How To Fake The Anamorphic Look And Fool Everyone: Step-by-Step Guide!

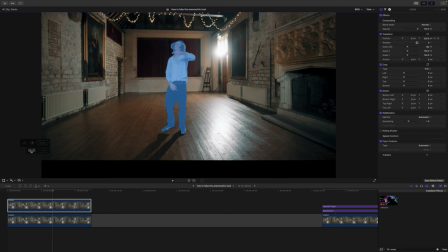I'm just gonna roughly draw around him, and boom. Track him backwards and forwards, and there we have a fully tracked mask.
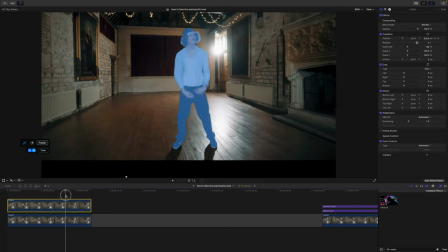And if you haven't seen my review of this product, highly recommended, I will link it.
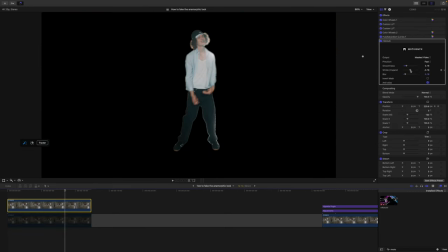Of course, in that review, I do go more into how to use M Roto AI, so I'm not gonna do it in this video. Needless to say, I'm cleaning up the mask so that it looks natural. And there we have it, looking good.
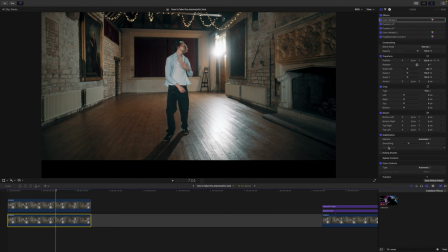Next, I want to attempt to tackle the whole oval-shaped bokeh ball thing,
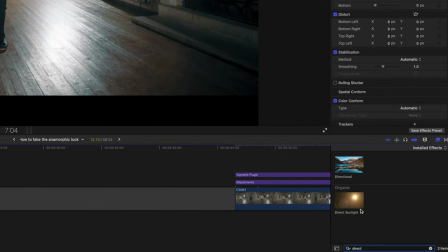which is really difficult to do, but I'm gonna add a directional blur onto our background layer, change it so that it's a vertical blur,
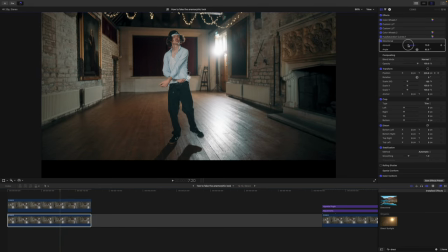and then dial down the amount. And the key here, of course, is subtlety.
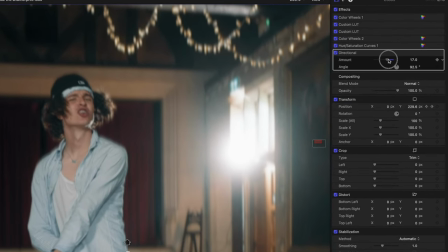So I'm gonna dial it all the way down to around 7%. That's kind of what looks right and not too pronounced. for me.
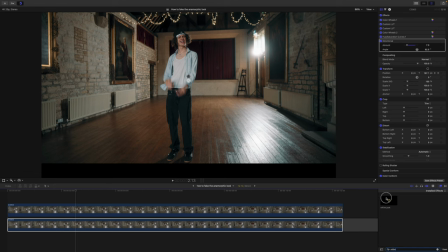Next, I'm going to attempt to do something pretty tricky, and that's to create a slightly wider look, a little more separation between our subject and the background. And to do that, I've dropped an instance of MFilm look onto our background layer, and I'm going to enable the distortion tool.
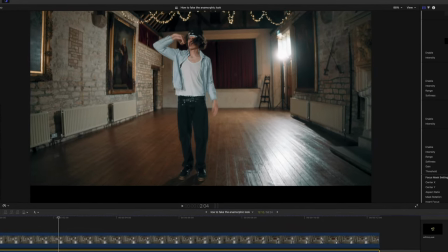All I really want to do here is add a subtle hint of barrel distortion. What we're going for is to mimic that kind of unfamiliar look of an anamorphic lens.
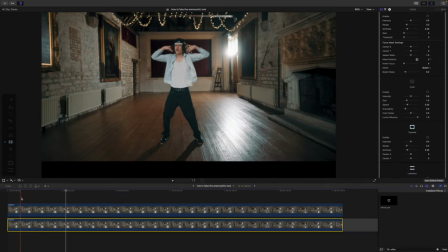Dialed in just a little bit, I think this increases the kind of 3D-ness of the look.
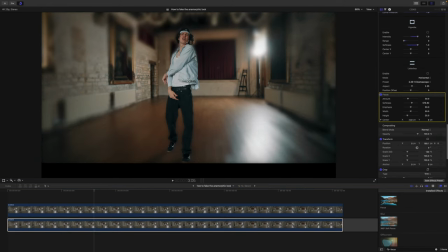Next, I want to try and tackle the focus fall-off that you get at the edges of the screen.
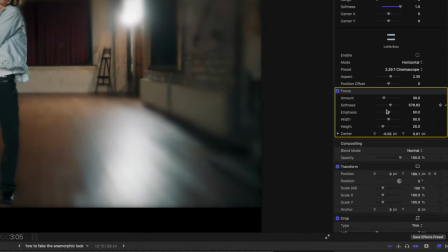And for that, I've dropped on the focus blur effect onto our background layer.
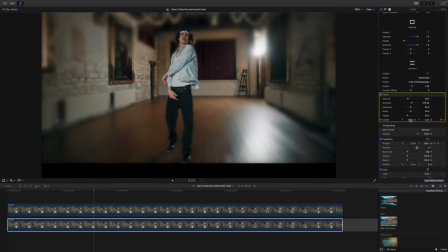And the default settings give you a kind of horizontal look. And of course, I want it to be vertical because I only want to affect the far right and left-hand side of our frame.
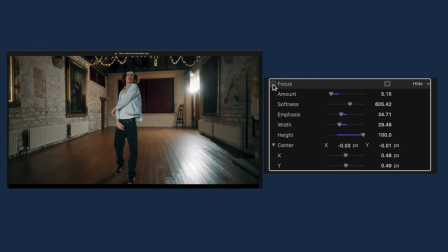So once tweaked, again, I'm going to dial back the intensity so that it's really subtle. And I'm going to add just 3% because, again, you really don't want this looking like an obvious effect that's been added.
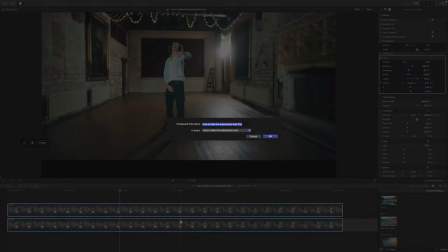And then we're adding the easiest and most obvious effect, and that, of course, is the anamorphic lens flares.
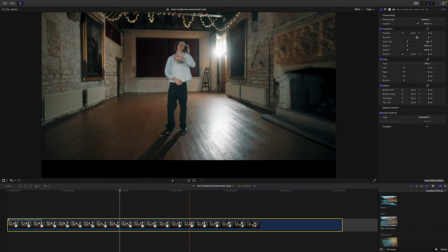You'll notice I've now made this a compound clip because I want to affect the entire thing with this effect.
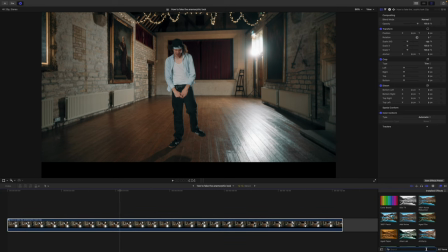And there are two flavors of anamorphic flare plugins.
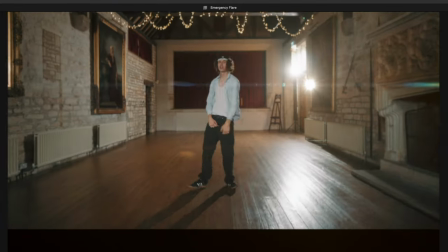This kind of thing, which is quite extreme and you'd have to do some tracking to get it to work.
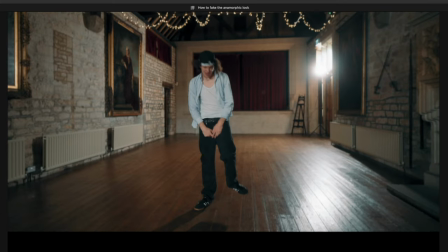Or there's this, where there's no tracking to do as it reacts to luma in your shot.
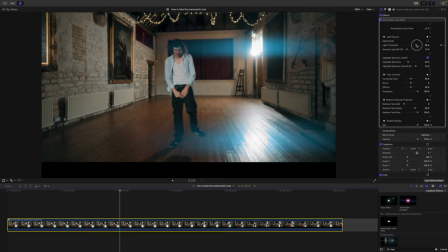This obviously looks ridiculous. So I'm going to dial back the intensity of everything, starting with the light threshold.
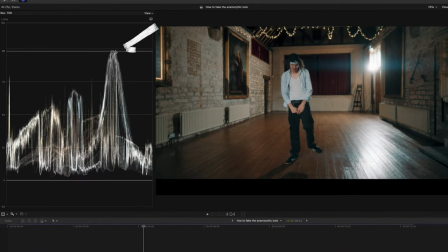I only really want this to react to the absolute brightest highlights, so I'm setting it to 100.
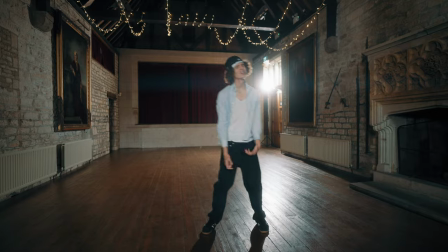The really nice thing about this type of flare effect is if something blocks the light, you know, the flare disappears as it would with an anamorphic lens.
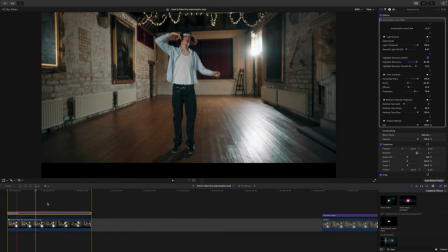Next, I want to add some polish to our clip, so I'm dropping an adjustment layer on top of it, and this has another instance of MFilm look.
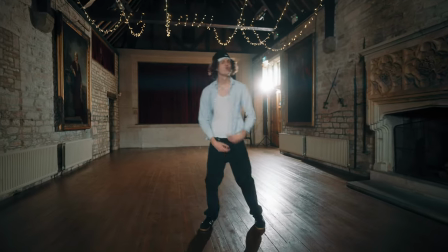And the reason I've chosen this is because this has one of the best looking grain effects that I've ever tried from a plugin,
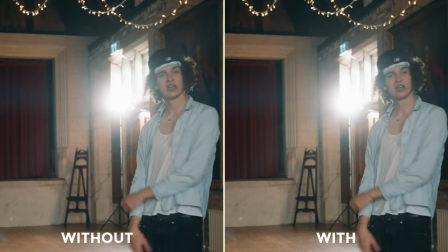and I just really love the way it looks.
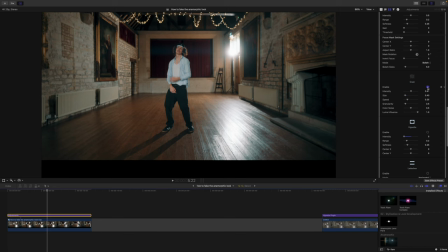It does the whole thing where it's reactive to luma, so you won't see it in the brighter parts of your frame, and you will with the darker bits.
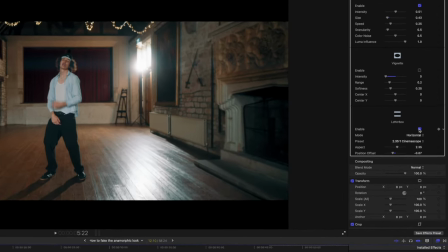It's just really natural and, you know, good looking, I think. And finally, for the finishing touch, of course, I'm adding the widescreen bar, and that kind of completes it.
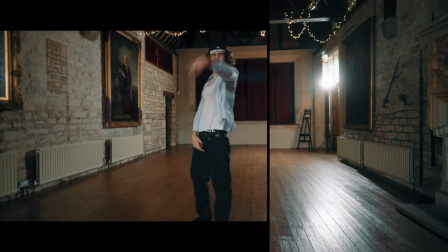And then with everything that we've done, and does it look realistic? Well, sort of.
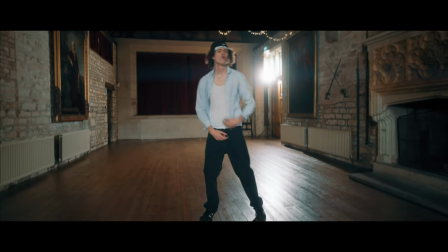Does it look cool? Yeah, I think so. And there we have it. Let's now take everything that we learned in this video, gather it together, grind it up, and make a nice espresso of tips to take away.
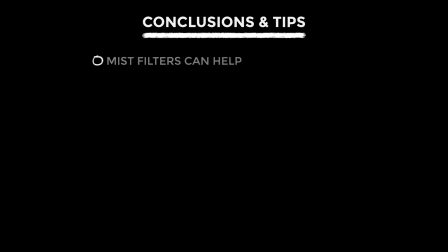Try blackness filters to de-digitize and encourage flaring. Alternatively, try out Eric Lens's Bloom Mist plugin because it's pretty special. Duplicate your shot and use MROTO AI or equivalent to create separate layers and then be able to edit the subject and background independently.
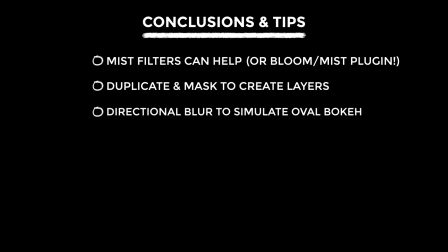Use something like directional blur to simulate the anamorphic squeezed out of focus areas. Add a touch of blur around the edges to simulate the focus fall off effect. Try adding a touch of barrel distortion to add depth and increase the unfamiliarity of the aesthetic.
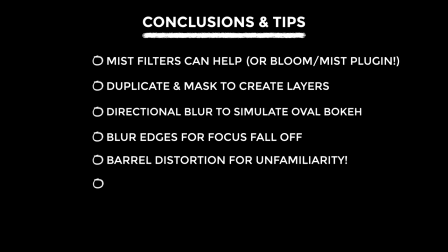This doesn't always work, so definitely tread carefully. Add anamorphic flares and set subtly.